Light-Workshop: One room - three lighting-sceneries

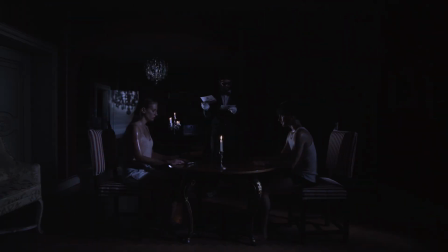(12:35)
This emphasizes this climatic scene. Here's the special again. Let's add some evil effects on Peter and Paula's face. To reinforce the candlelight, we placed 2 Dedolight spots with golden amber and ND gel on the floor over there and over there.
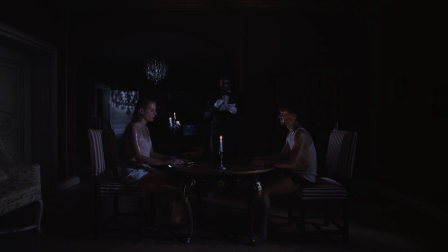(12:53)
This creates that evil flashlight under the chin effect, like you're sitting at the campfire telling creepy stories.
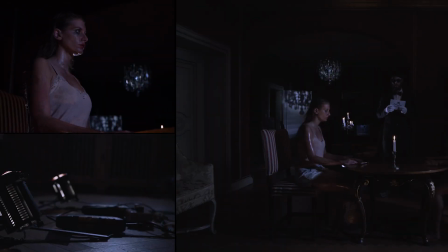(13:00)
We connected them in series with a dimmer. This has the effect that the Dedolight starts to flicker randomly, which creates that candlelight effect.
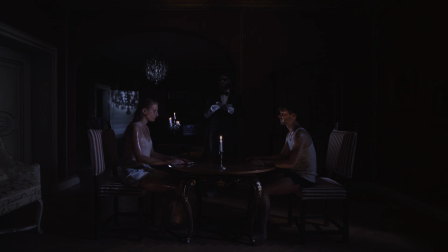(13:09)
Let's add some moonlight glow. To do that, we placed a soft box with a grid and a CTB gel on it right in front of the camera axis. That creates that blue glow on Peter and Paula, which gives a nice color contrast to the red of the candle.
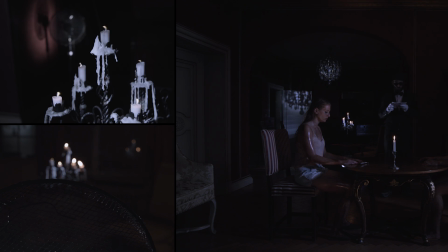(13:27)
Some spooky candles? All right. To do that, we installed a fan back there so we can make the candles flicker.
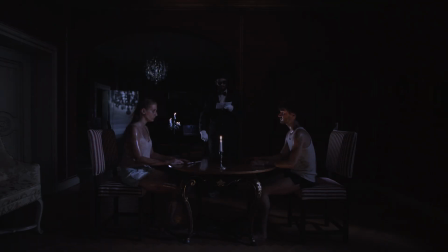(13:38)
We're missing a creepy lightning in here. As a last special effect, we wanted to have a lightning flashing in from outside.
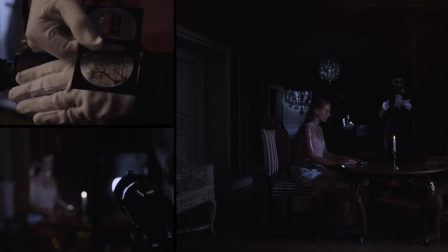(13:46)
Therefore, we used a Dedolight imager. We printed some creepy branch silhouette and added a CTB gel and a window-shaped metal gobo.
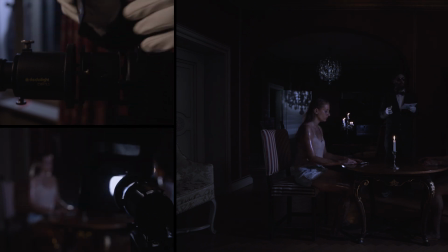(13:54)
We used a screen with holes in it that an operator was moving pretty fast right in front of the lens.
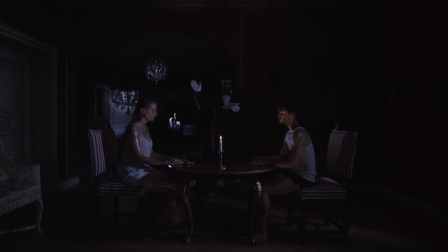(14:01)
Additionally, we had 2 800-watt tungsten in the back flashing. All right, let's see what that looks like in the movie.
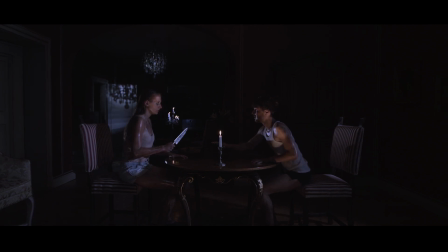Hier ist Peter. Und Paula. Hinterlasst uns eine Nachricht nach dem Piepton.
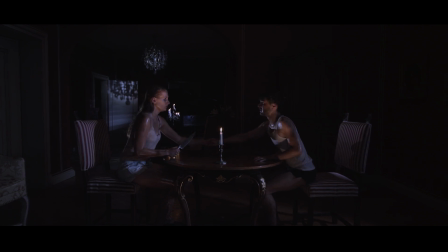I'm coming for you, Peter.
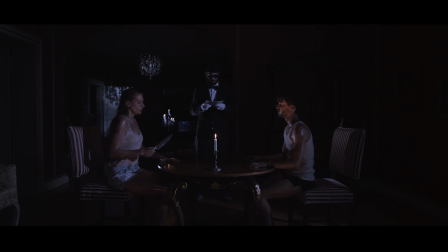(14:47)
All right. So as you saw, we were able to create 3 different atmospheres with an SPS5 Dedolight kit, some other lights, and a couple of tricks.
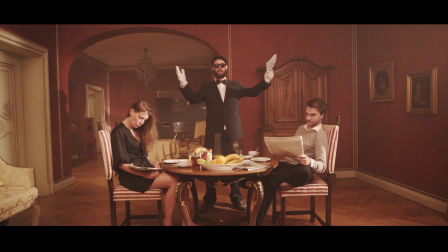(14:55)
We created a romantic atmosphere, a dramatic atmosphere, a psycho-thriller atmosphere.
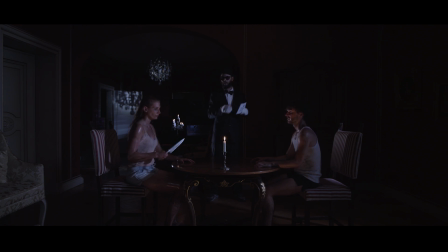(15:06)
Thank you for watching. My name is Dougly Habits, and I wish Peter and Paula and you guys out there a nice evening.